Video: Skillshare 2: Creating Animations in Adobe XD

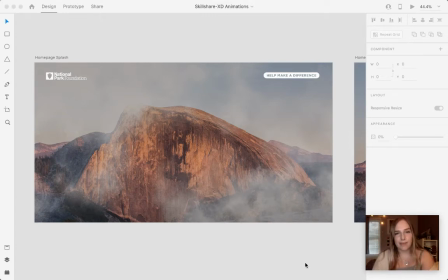(0:00)
Hey guys, my name is Kaylee. I am currently a junior at Penn College and I'm the vice president of Penn College AIGA. So right now we are hosting a series of Skillshare videos, and for mine I'll be showing you how to do some simple animations in Adobe XD. So just to begin, I will show you how this one ended up looking.
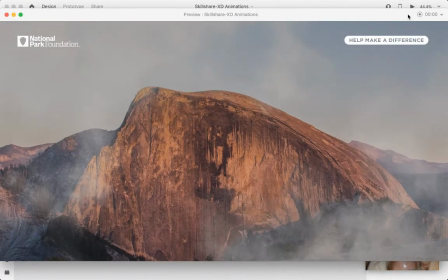(0:18)
Do bear in mind that since I'm recording my screen, it is laggy,
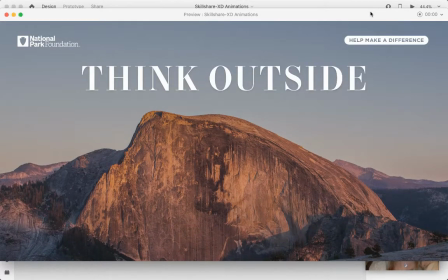(0:23)
but we have provided a link in the description for you to check it out and see how it looks like at the end.
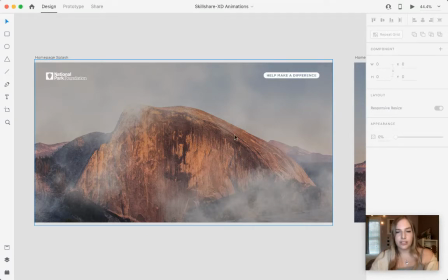(0:30)
But to begin, I found my background image. You do want to make sure it's big enough so that for the first artboard,
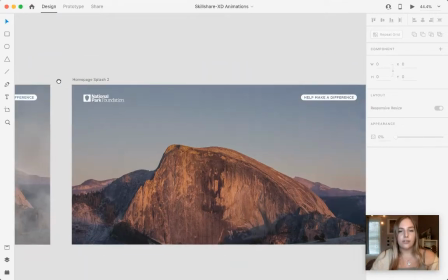(0:36)
you can crop it in on it and it'll ultimately end up being zoomed out just so it gives you a nice little parallax effect.
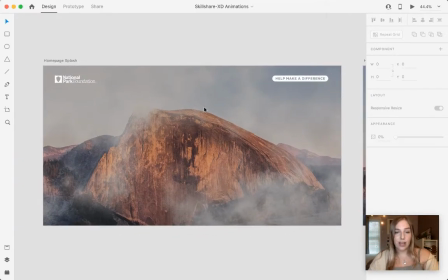(0:44)
But I took that image into Photoshop just for a basis of where I wanted to place everything. Then I created a couple layers and added and used some cloud brushes to give it this misty,
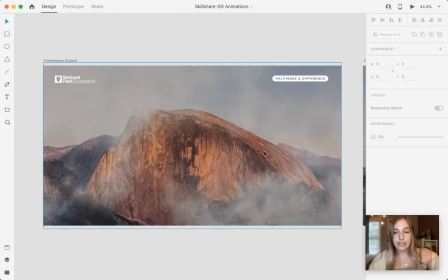(0:57)
nice like little look around the boulder. And so once I was done getting everything set up, I brought it into XD as so.
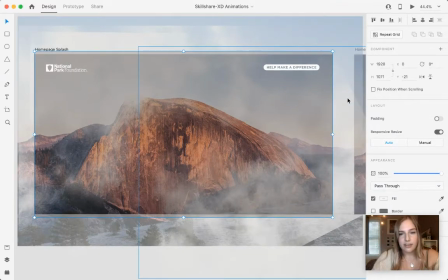(1:05)
You can see my cloud layers right here, and there's one up here.
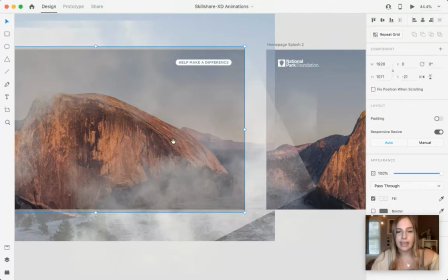(1:09)
I did get to play with orientation a bit in here, so you'll get to mess around with that however you would like.
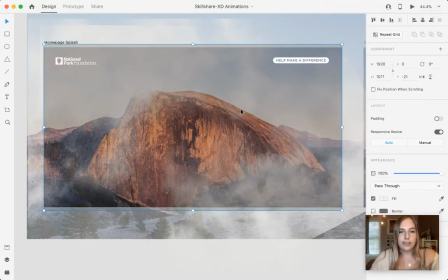(1:16)
But once you get everything how you like it set up, you would make another artboard.
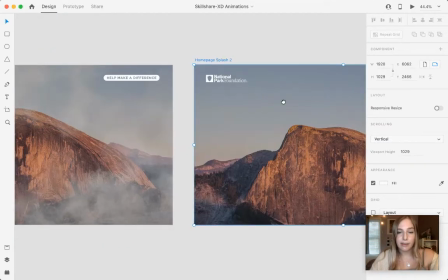(1:22)
And so this is like the little buffer between the start of the animation and
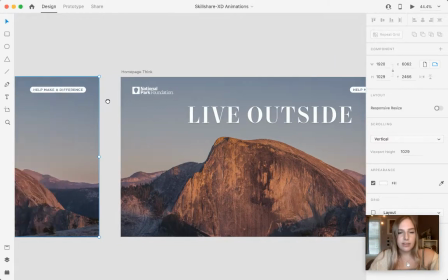(1:28)
when your type ultimately ends up onto the page.
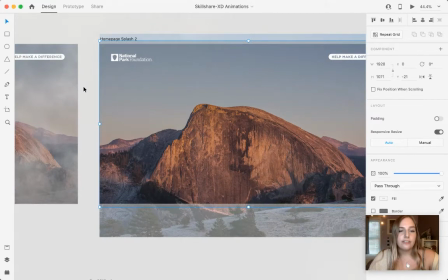(1:32)
But so you'll see on here, right here is one of the cloud layers, and then there's another one right down here.
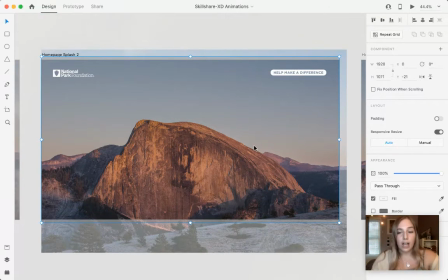(1:39)
You do have to drag it off of the screen for auto animate to work, and all of your layers have to be named consistently, because if they don't stay the same from artboard to artboard,
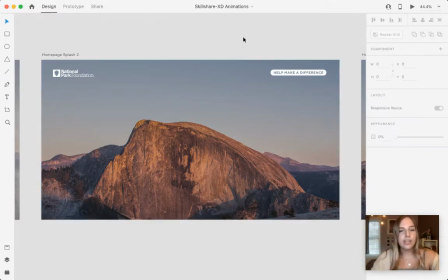(1:51)
the auto animate won't work for it. So once you get all of that set up, you'll go into prototype
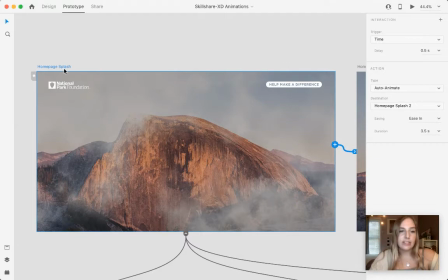(1:59)
and you'll drag it from here to do an animation from this one to that one, and then you'll do a trigger of time, and I did for 0.5 seconds just so that they got to check out the initial look at the splash page.
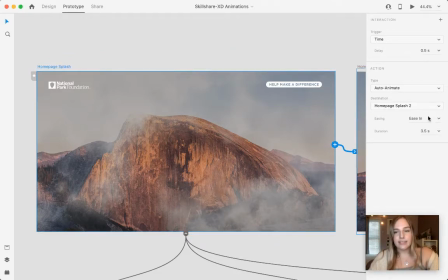(2:15)
And I did auto animate, as I said, and ease in for 3.5 seconds. I found this time to be really nice, just so that it was a nice smooth look without it taking too long from this one to the next.
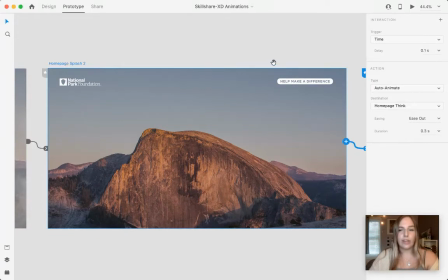(2:27)
So then I went to this one, and to ultimately end up at the type,
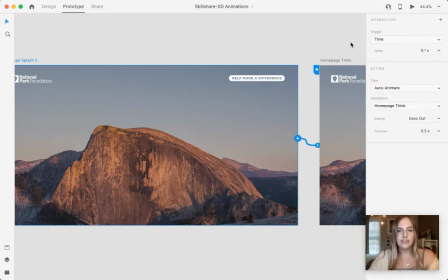(2:32)
I did a time trigger again for 0.1 seconds, so that it's not too long of a break between the animation and the type,
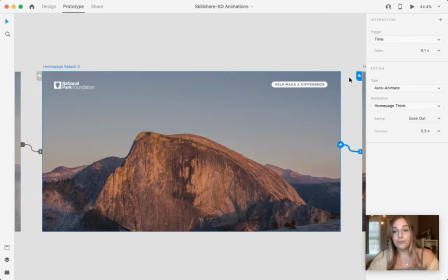(2:41)
but just enough to give it a little bit of rest between the two. And I use auto animate, ease out for 0.3 seconds.
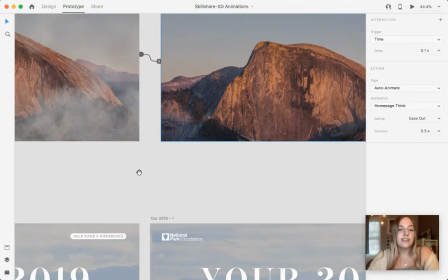(2:48)
So that is how you achieve that look. And the second animation I was going to show you is more of a type animation.
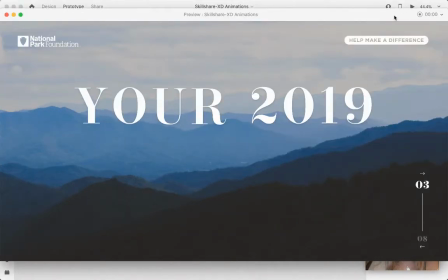(2:56)
So this is what that looks like. It goes from saying hour 2019 to year 2019, and then the secondary type pops up at the end.
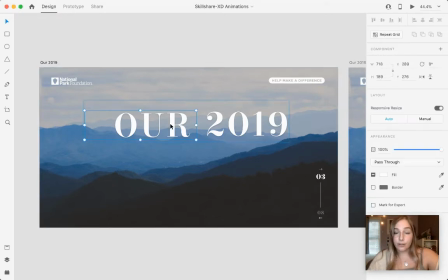(3:04)
So to get this, I created a ton of groups with type in it, and you'll just do miscellaneous letters.
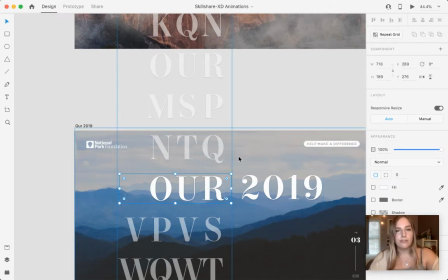(3:12)
It doesn't matter what it says because the user won't be reading anything from it because it slides through so quickly,
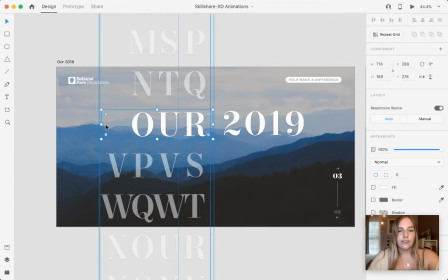(3:18)
but just so that it gives it that effect. So you'll have the original word right up here, and then down here I have the
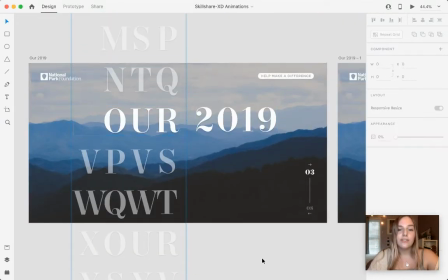(3:27)
word your, and so you'll keep the same group throughout all of your artboards.
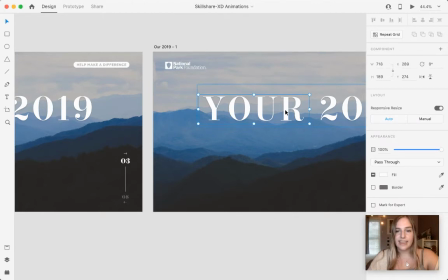(3:34)
So then you copy and paste it into this one, and then you just slide it back up and down to spell out your,
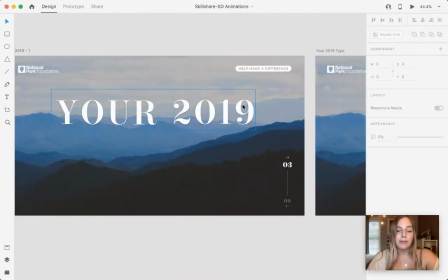(3:43)
and then you'll copy and paste this one into your last slide,
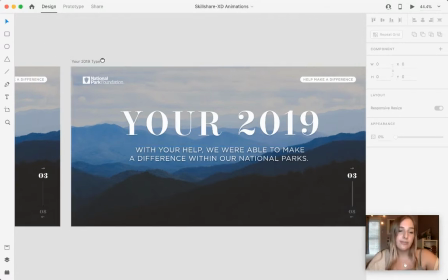(3:48)
which when you add your secondary type, that's the end of the animation. It's a really easy way to just give it a nice clean look.
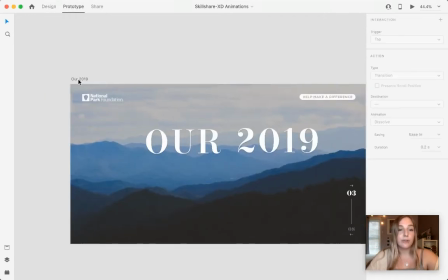(3:56)
And so for the prototyping aspect,
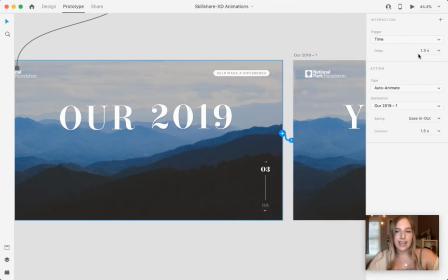(3:58)
you'll drag it from here to there and a time of 1.3 seconds and an ease in out of 1.5.